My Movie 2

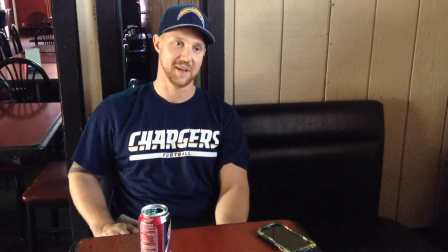[4:09]
And then from there, when we do the over the shoulder of Max,
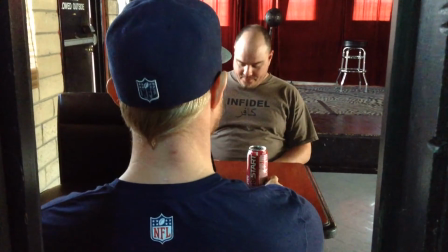[4:13]
when he cuts out after that monologue, see Max is now the lesser character over the shoulder.
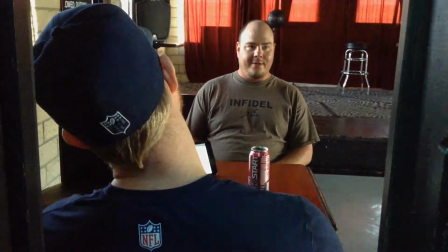[4:20]
Now, once Jimmy pulls out the gun, we're going to do this all in one shot, one take.
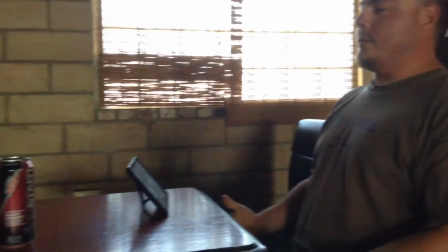[4:25]
He pulls out the gun, he shows it to him, he sees it, the camera's going to pan back and forth.
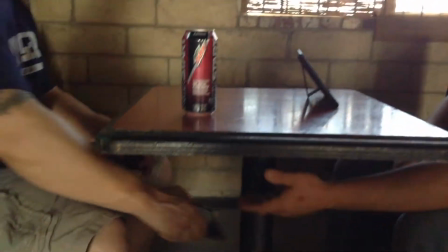[4:31]
We do this because everything's different now. The only person who doesn't realize is Jimmy. He passes the gun to Max.
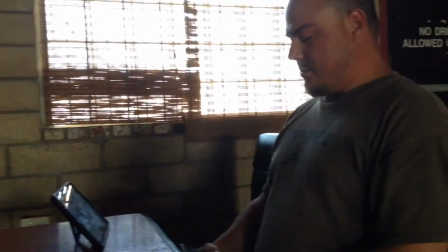[4:37]
Max gets it up, pulls it up, and he says, Marcus's gun, because I know, and then the camera's going to pan in between the dialogue.
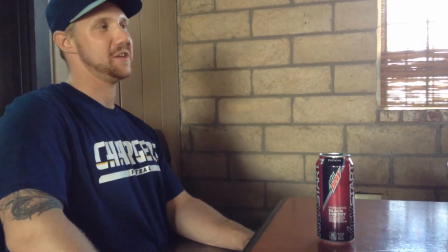[4:44]
This is all going to be one single shot from the take. And we do this because it throws the audience off, because something's off.
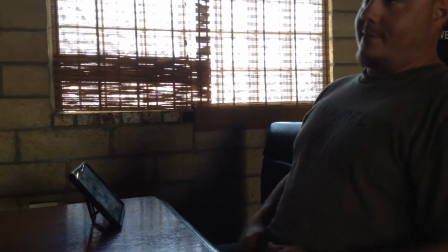[4:50]
Jimmy just doesn't know it yet. And he's getting rid of the gun. Is it loaded? Well, it's missing one bullet. Can I get the money?
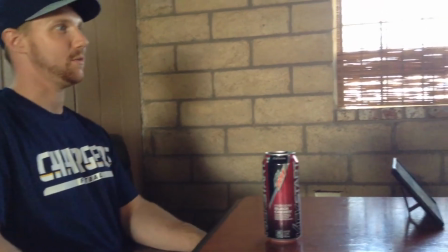[4:55]
A lot of people don't know how to fire guns, blah, blah, blah, blah. Can I get the money? And he's just, they always kick back, and then I'm sorry, Jimmy.
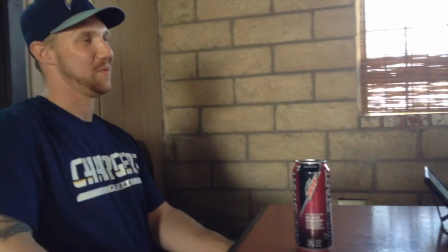[5:03]
And he says, you're sorry about what? And then this is when Jimmy finally, he start, you know, he says, I'm sorry.
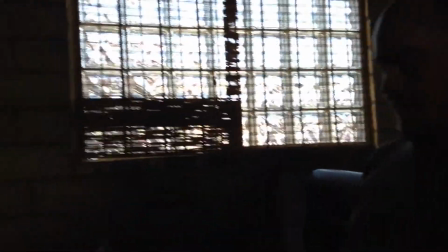[5:10]
He says, I'm sorry about what? And this is when Jimmy finally catches what's going on.
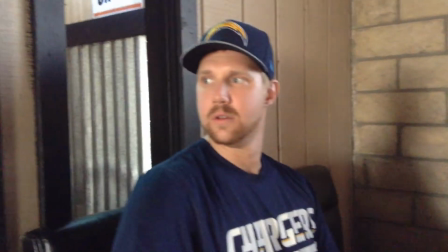[5:14]
So the camera follows him, he turns, and he starts to realize, and we do a full 360-degree pan,
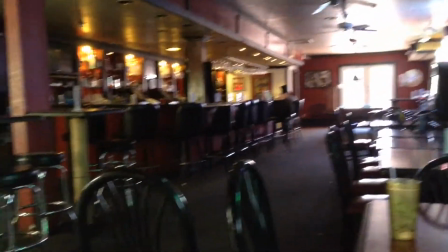[5:20]
and the restaurant will be completely empty.
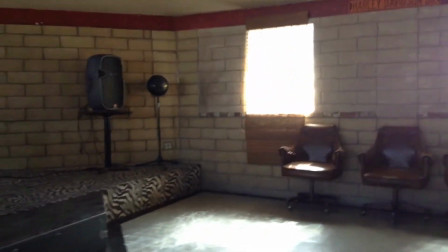[5:23]
Jimmy was so self-involved, and Max kept his attention so much he didn't notice that he's completely alone, no safety net.
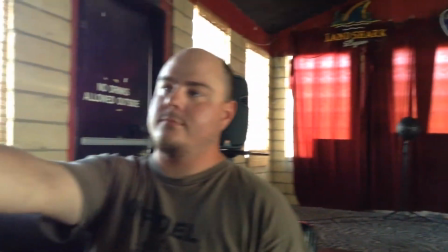[5:31]
And when we pan back, boom, Max is holding the gun straight up to his head.
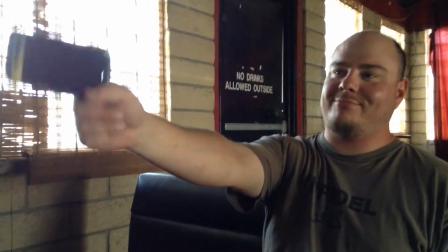[5:36]
Now, he doesn't actually shoot like Ron does here. Now we do cuts of their just conversation.
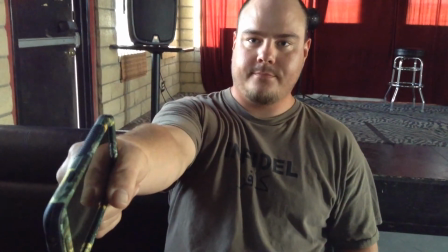[5:41] You should have kept reading your Bible. You should have stopped playing how to play gangster.
And then he leads them away.
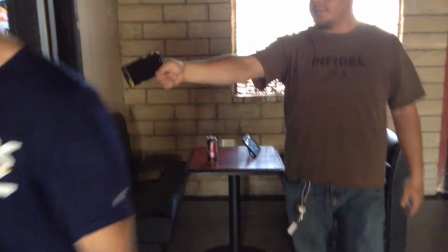[5:47] We're gonna go somewhere else and meet my guy.
And another shot of that angle we could do is from this one.
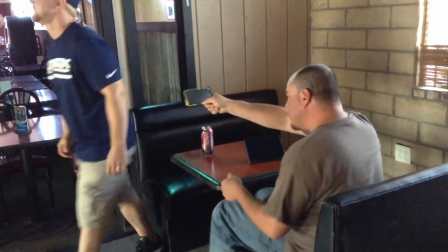[5:54]
Here we go.
Yes, follow me. Shouldn't have tried to play gangster. Let's go meet my guy.
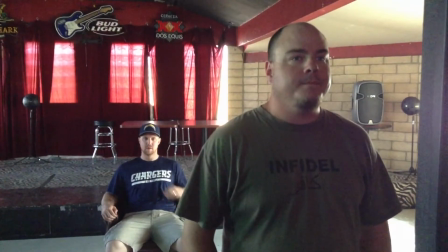[6:02]
Now here's the money shot. Now it's actually going to be Jimmy's face in the dark, and then lights come on, boom, we see the guy tied to the chair behind him.
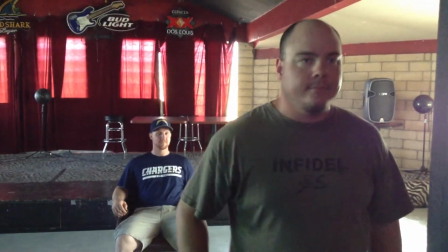[6:09]
It'll be Barney tied to the chair, and Ron is Jimmy. Now, here's when Marcus enters.
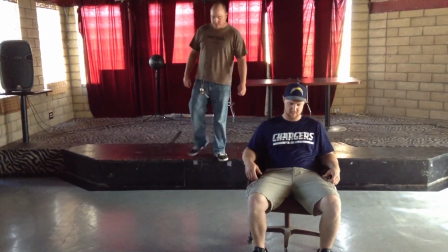[6:15]
We don't know who it is. He's in the shadows. He's kind of silhouetted. Barney's sitting there, kind of beat up.
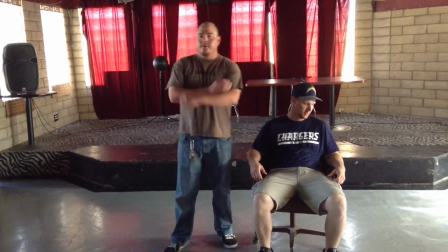[6:21]
He's been tortured, and then he's saying the first half of his monologue, and there is when he's finally in the light, we see who he is.
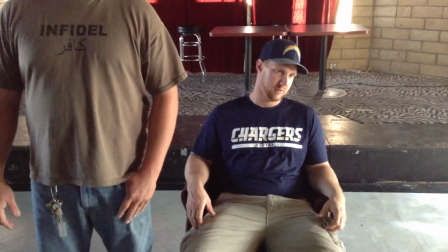[6:26]
Little cut shot of Barney in the chair all beaten up. There's Marcus in the light.
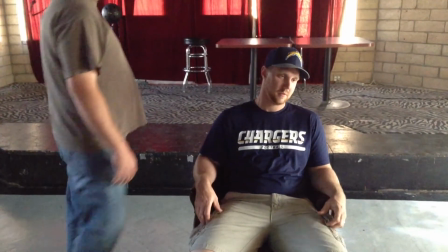[6:30] That's right, I'm alive, motherfucker.
And then we cut to this shot, and Marcus begins his boom, starts gagging him right there.
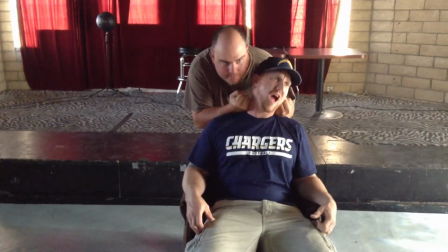[6:39]
And this is when he starts the second half of his monologue. You be murderers and thieves, and yada, yada, yada.
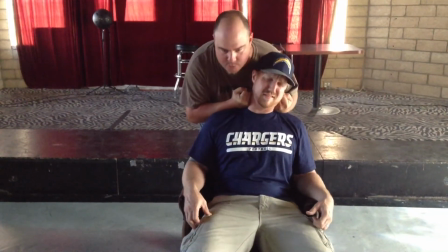[6:44]
The thing is, the monologue will end before the dude's dead.
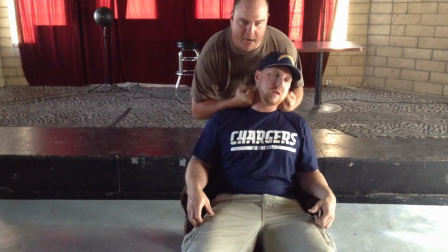[6:48]
So he stopped talking, and then we just sit there and listen to the dude die.
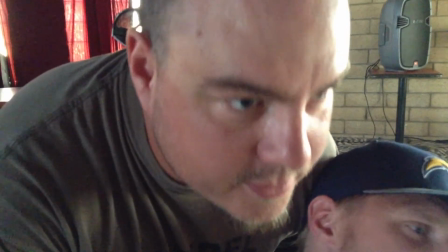[6:53]
Cut to shots of him just sitting there strangling him like that. He's just staring Jimmy down.
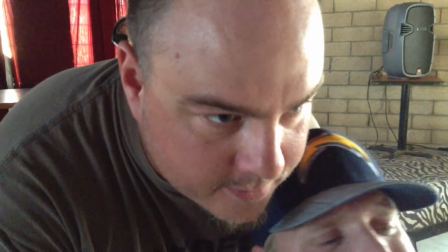[6:58]
Jimmy's watching. We cut to shots of the garage, shots of the tools, shots of just ominous shots everywhere.
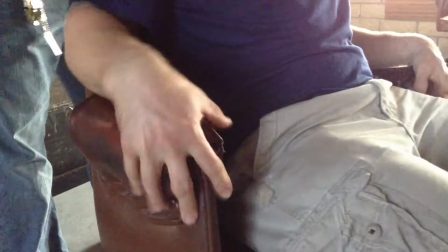[7:05]
Close-up shots of him gagging. Close-up shots of his hands as he struggles for life. They'll be duct taped down.
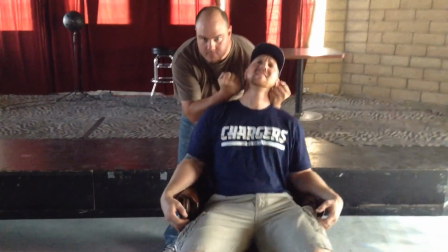[7:10]
And then we just sit there and just watch him struggle until Barney is finally dead and we all live happily ever after.
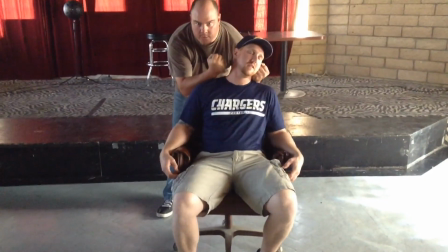[7:17]
Then after that is when, he starts walking to Jimmy and talking to Jimmy.